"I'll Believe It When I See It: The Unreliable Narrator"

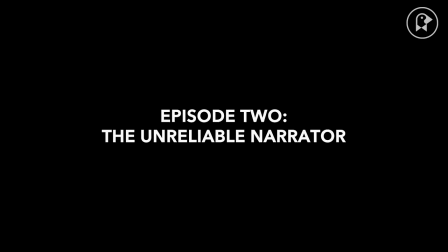Seeing is believing.
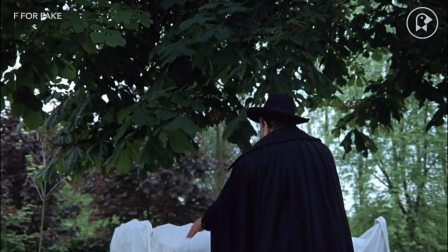A good magician will convince you that they're not hiding anything during their routine, then proceed to blow your mind with a twist you don't expect.
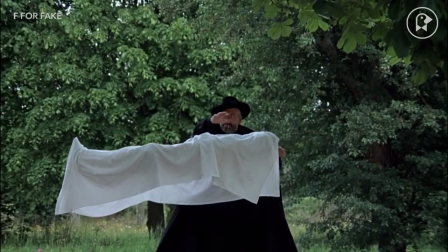Movies trick us all the time. It's what they do.
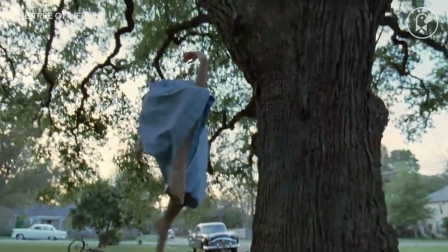Movie goers are sophisticated enough to tell when we are seeing a character's dream and not reality.
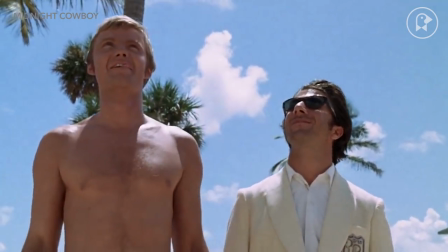But to question if you are watching something imaginary, you have to first believe it is real.
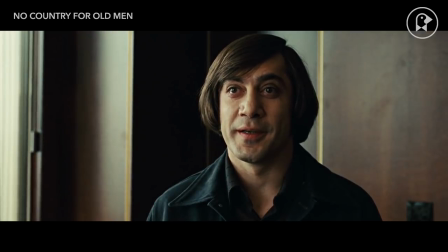Why does it seem real when it is all artificial?
Do you see me?
There are movies that show you the truth and then tell you that it was a deliberate lie.
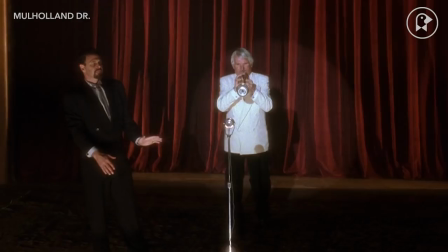Sometimes they leave you wondering if it was a lie or not. The academic term is misdirection.
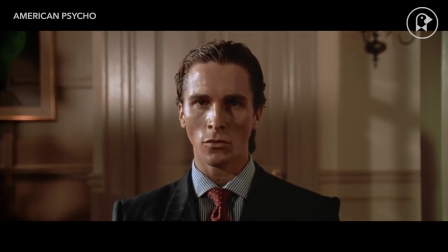But if you don't know the term, it's a lie. Movies are not always meant to be taken literally.
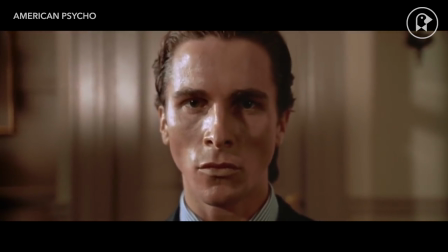But we can take movies figuratively.
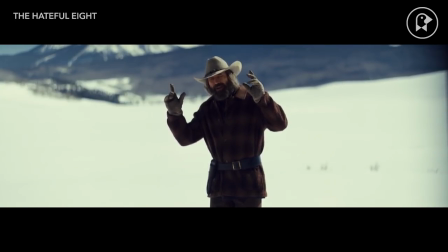There is a famous sequence in Tarantino's The Hateful Eight where a character tells a story of how he sexually humiliated and then killed a man.
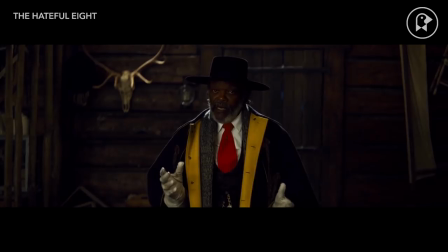What's not in question is that he is clearly telling this story as a provocation.
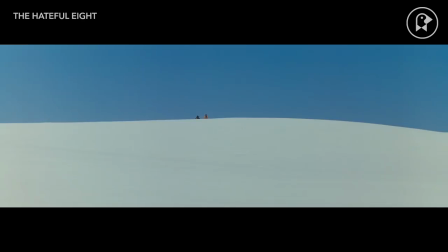But what is ambiguous is if that memory ever took place. But Tarantino opted to film it in a convincing, realistic way.
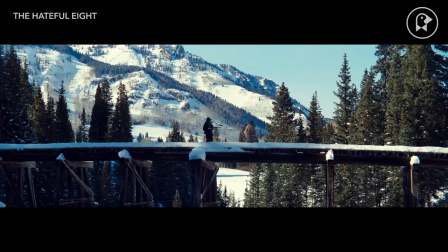The sequence looks real and compatible with the rest of the film. So if this incident never happened, what did I just watch?
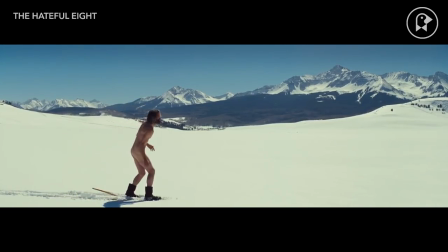Is it a false flashback?
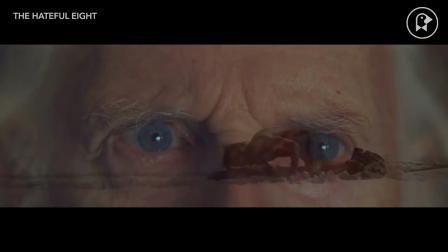This could be the imagination of the man being provoked, or it could be the imagination of the man telling the story.
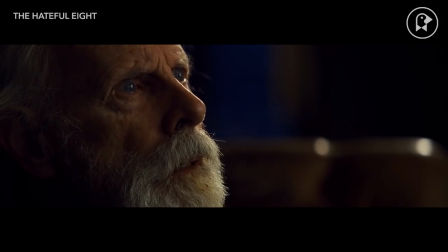But also, Quentin Tarantino is known for being a director who directly addresses his audience.
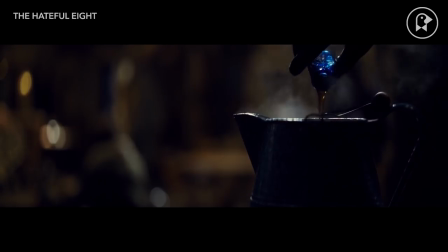In The Hateful Eight, there is even a brief moment where his familiar nasal voice tells the audience a key plot point.
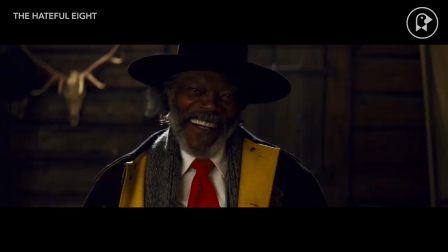So it could be read simply as the imagination of the director.
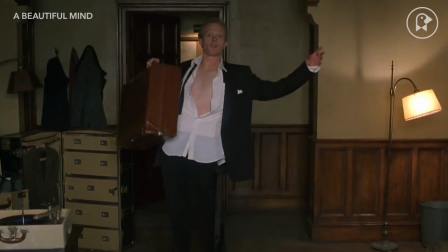In many of these examples, the story we see is from the perspective of a character whose grasp of reality is unreliable.
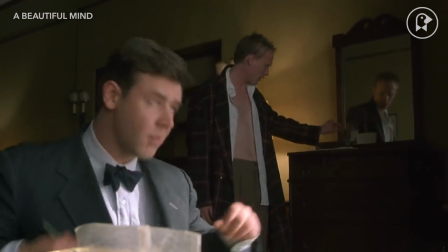In A Beautiful Mind's hotly debated desk scene, the main character's schizophrenic delusion takes the form of a destructive roommate.
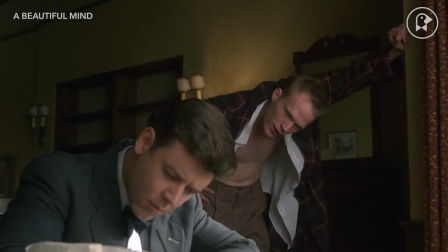People are quick to justify that this is actually the main character, John Forbes Nash, who pushes his desk out the window,
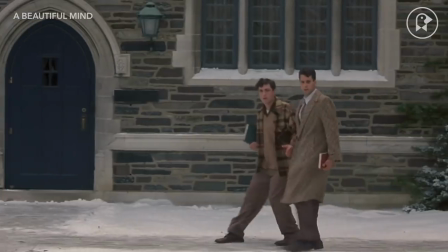and that it actually happened because of these two people who saw it.
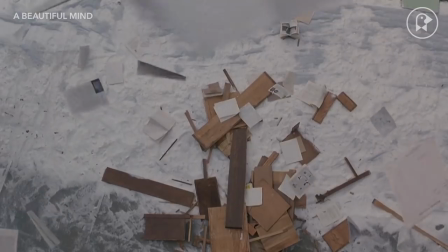But if you believe the roommate isn't real, why do you think the two witnesses are?
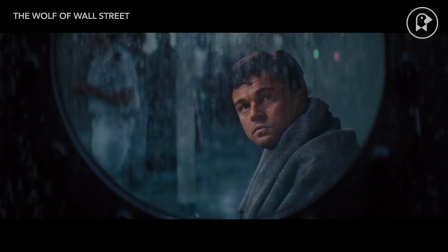When we see something on screen, our natural instinct is to accept that it is real.
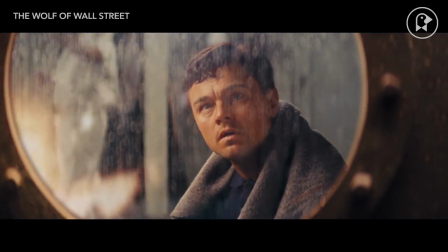Some directors really get a kick out of messing with our heads.
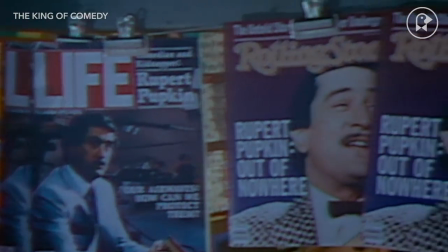Martin Scorsese brilliantly insinuates that events in his films may be either real or a cinematic lie.
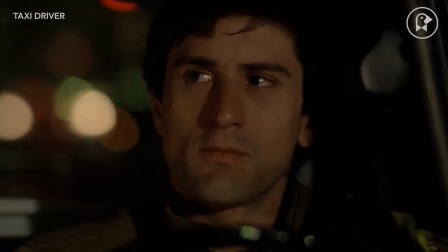At the end of Taxi Driver, Travis Bickle should either be dead or in prison, but not only is he alive,
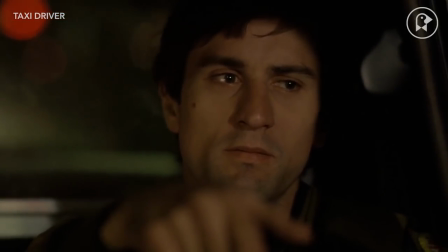still a taxi driver, and called a hero, he is desired by the woman of his dreams,
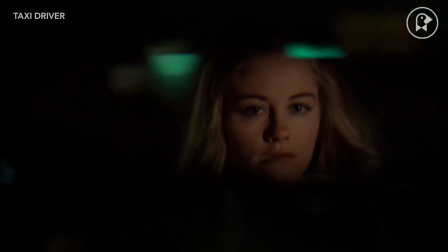who previously spurned him. Scorsese directs the closing scene in a way that feels surreal.
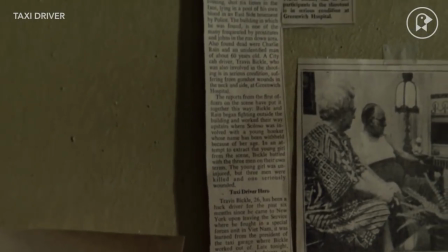The labored, uneducated speaker that reads a letter in voiceover is clearly far removed from all the confident New York voices in the film.
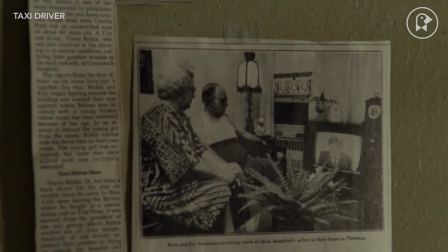But the fact that Scorsese used his own parents as characters in the clippings is not merely an in-joke, but a clue.
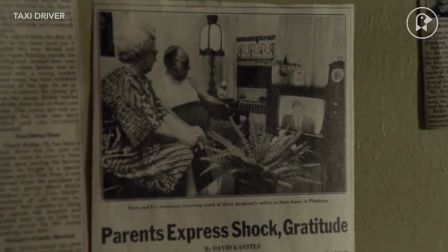It draws attention to the central question, is this really happening?
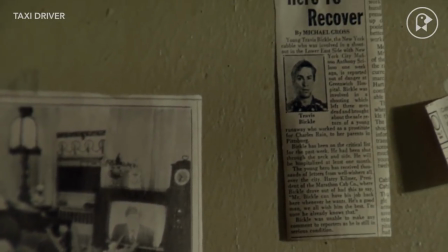The disembodied camera moves over a series of clippings as if guided by an omniscient force, the director's vision.
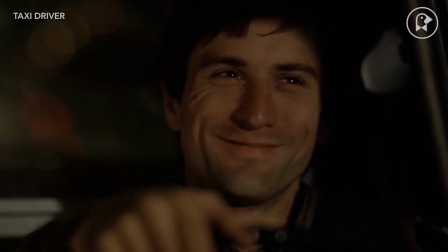I always thought the ending of Taxi Driver was unbelievable. A dream.